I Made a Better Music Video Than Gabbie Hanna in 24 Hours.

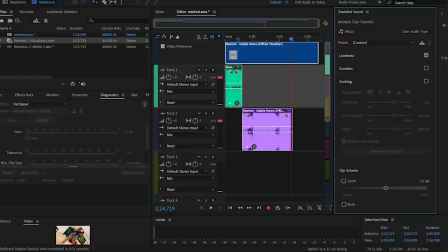[8:17]
In order to rerecord it, I brought the whole file into Adobe Audition. With it, there's this effect called karaoke track. It's a really easy filter to use that just kind of finds the vocals that are center balanced between the left and the right speakers.
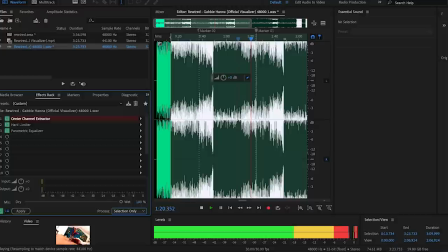[8:32]
Usually for a pop song, the lead vocals are in the middle and the backup vocals are on the left and the right.
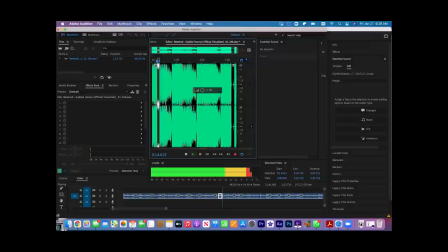[8:38]
So this is able to kind of try to remove the vocals using that method. And it worked pretty well.
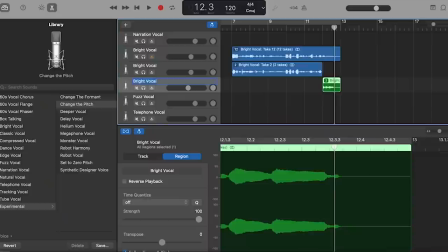[8:49]
You can still hear Gabby's echo in a little bit of it, so it was throwing off my timing. So I then added in another drum beat that I felt blended everything together and made the
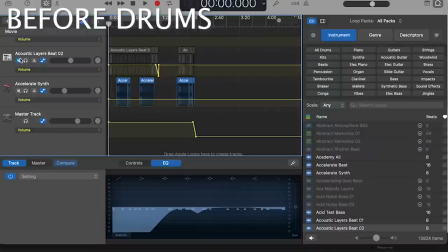[8:59]
drums feel a lot more crisp and sharp and gave me a lot better of a tempo to work with.
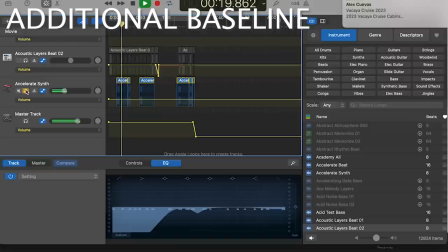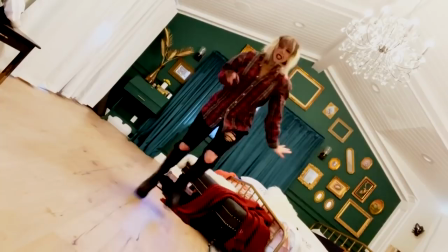[9:20]
But now back to the creative and the themes of the song. There's also this idea of internal change that I pulled out of it.
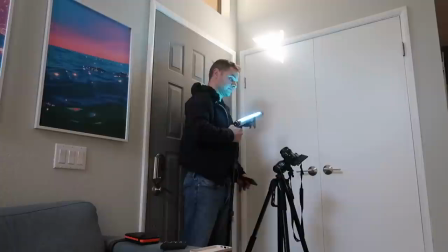[9:26]
For example, her video is all inside of one bedroom. So it kind of gave me this like idea of it being a claustrophobic space or like then I think about my home and it's like sometimes it feels like a prison to me. Sometimes it feels like a jail cell and it's messy and I feel like I'm festering and I'm isolated. And then other times it feels like a cocoon, you know,
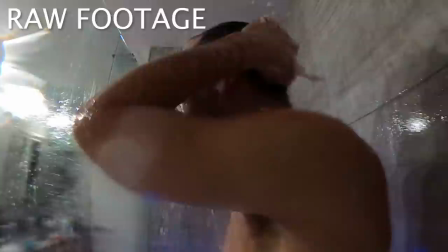[9:46]
where like I'm coming home to recharge and rest and like I can hide away from the world and you know, I have my therapy from home now. So it kind of feels like there's healing in that as well as the ability for it to be out of control and make me feel isolated.
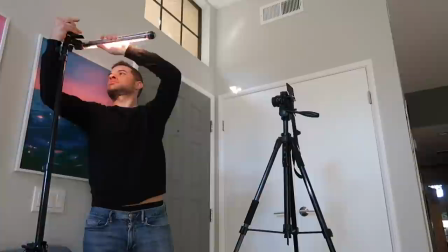[9:59]
So I wanna reflect both of those things in my story. So here are my settings that I'm gonna use in the apartment.
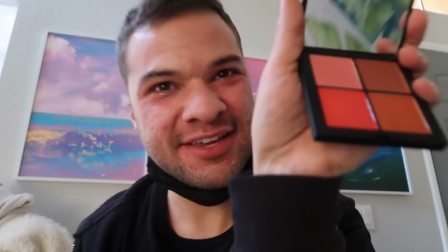[10:03]
We've got the entryway, where I picture myself coming in to the apartment, a symbolic representation of me at my lowest.
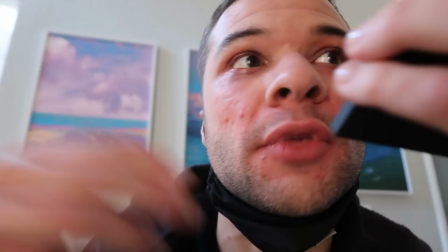[10:10]
I want to be tear-stained and gross-looking. It's really easy to look like you were crying. Make sure everything is blended.
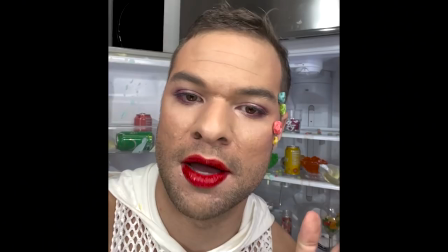[10:19]
The makeup looks are gonna change a lot in this. Gabby doesn't change her makeup, I don't believe, in her video. that's one great way to symbolize time passing and day changes to your audience. So I'm going to be spending a couple hours today coming up with new makeup looks, and that's okay. I'm excited about it.
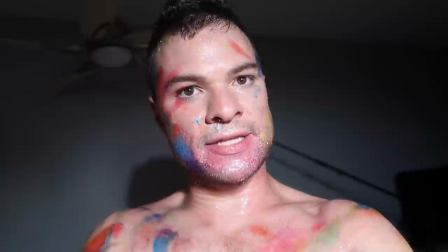[10:34]
It subconsciously makes it feel like, oh, this was shot or took place over many days. That makes me think they tried hard budget. And I'm not saying Gabby needs to make all of her music videos as big as the ones she used to with rented studios and locations. I understand if you want to go more small scale, but here's how I would do that. In fact, for this video, I'm using only on hand materials.
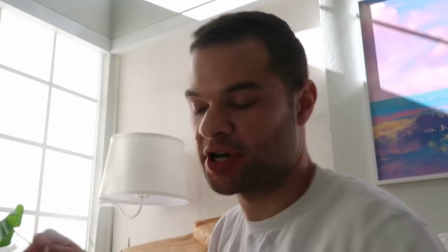[10:54]
I'm not going to Walmart or I'm not shopping on Amazon. I'm setting up my first shot, me on this ladder, putting cardboard over the windows to make it all dark.
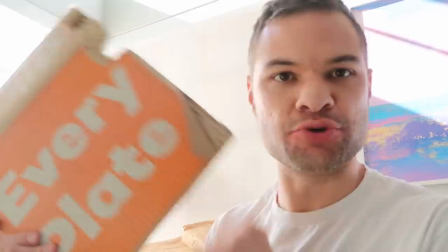[11:02]
I'm just distressing some of this cardboard to make it look not so new. I sat down with the lyrics. If you knew me then, you don't know me now, I am rewired. Such a powerful line. So the dark entryway, the blue light of the phone causing distress on my face. This, I don't want to be too specific about what is on the phone. You know, we all have these crazy aggressors that can come into our homes via the technology.
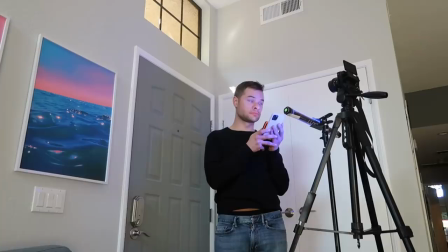[11:25]
Whether it's cyberbullying, work stress, someone breaking up with you. I really want that to be, you know, up for interpretation.
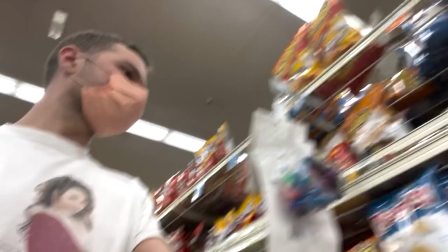[11:32]
I have tons of lights and cameras in the house. The only thing that I'll be buying special are food items.
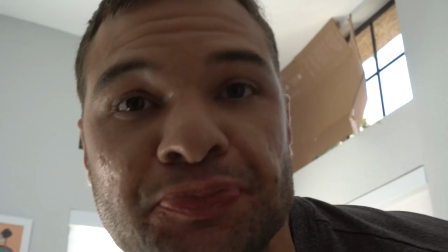[11:37]
You'll see how those get used. Do we want sweat and tears, baby?
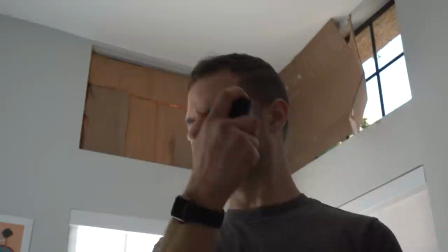[11:42]
Oh, that does not taste good. It's also not good in the eyes. I definitely need more blood on my face.
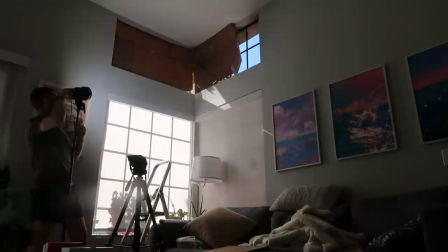[11:48]
I love a spotlight because I can just directionally blast it in my face to balance out the sunlight coming through.
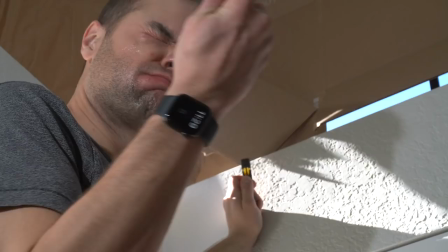[11:55]
Great.
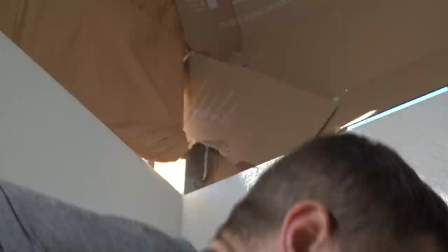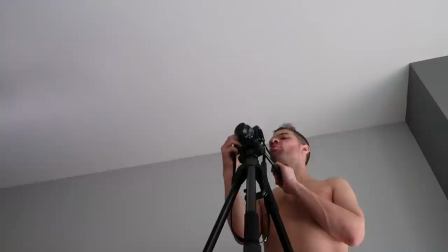[12:01]
That was it.
I am rewired.
The paper hit the camera, but I'm not doing it again.
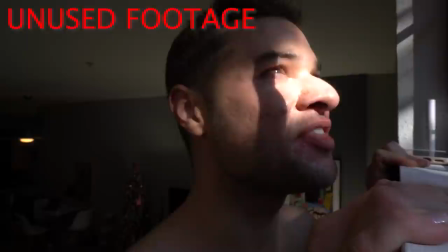[12:07]
I think we got it. We can edit around that. Also, I love in the bridge, she talks about from the ashes I rise, you can't stop me. And I think this really kind of comes down to the crux of the song, which is like continual rebirth, the inability to stop one's spirit.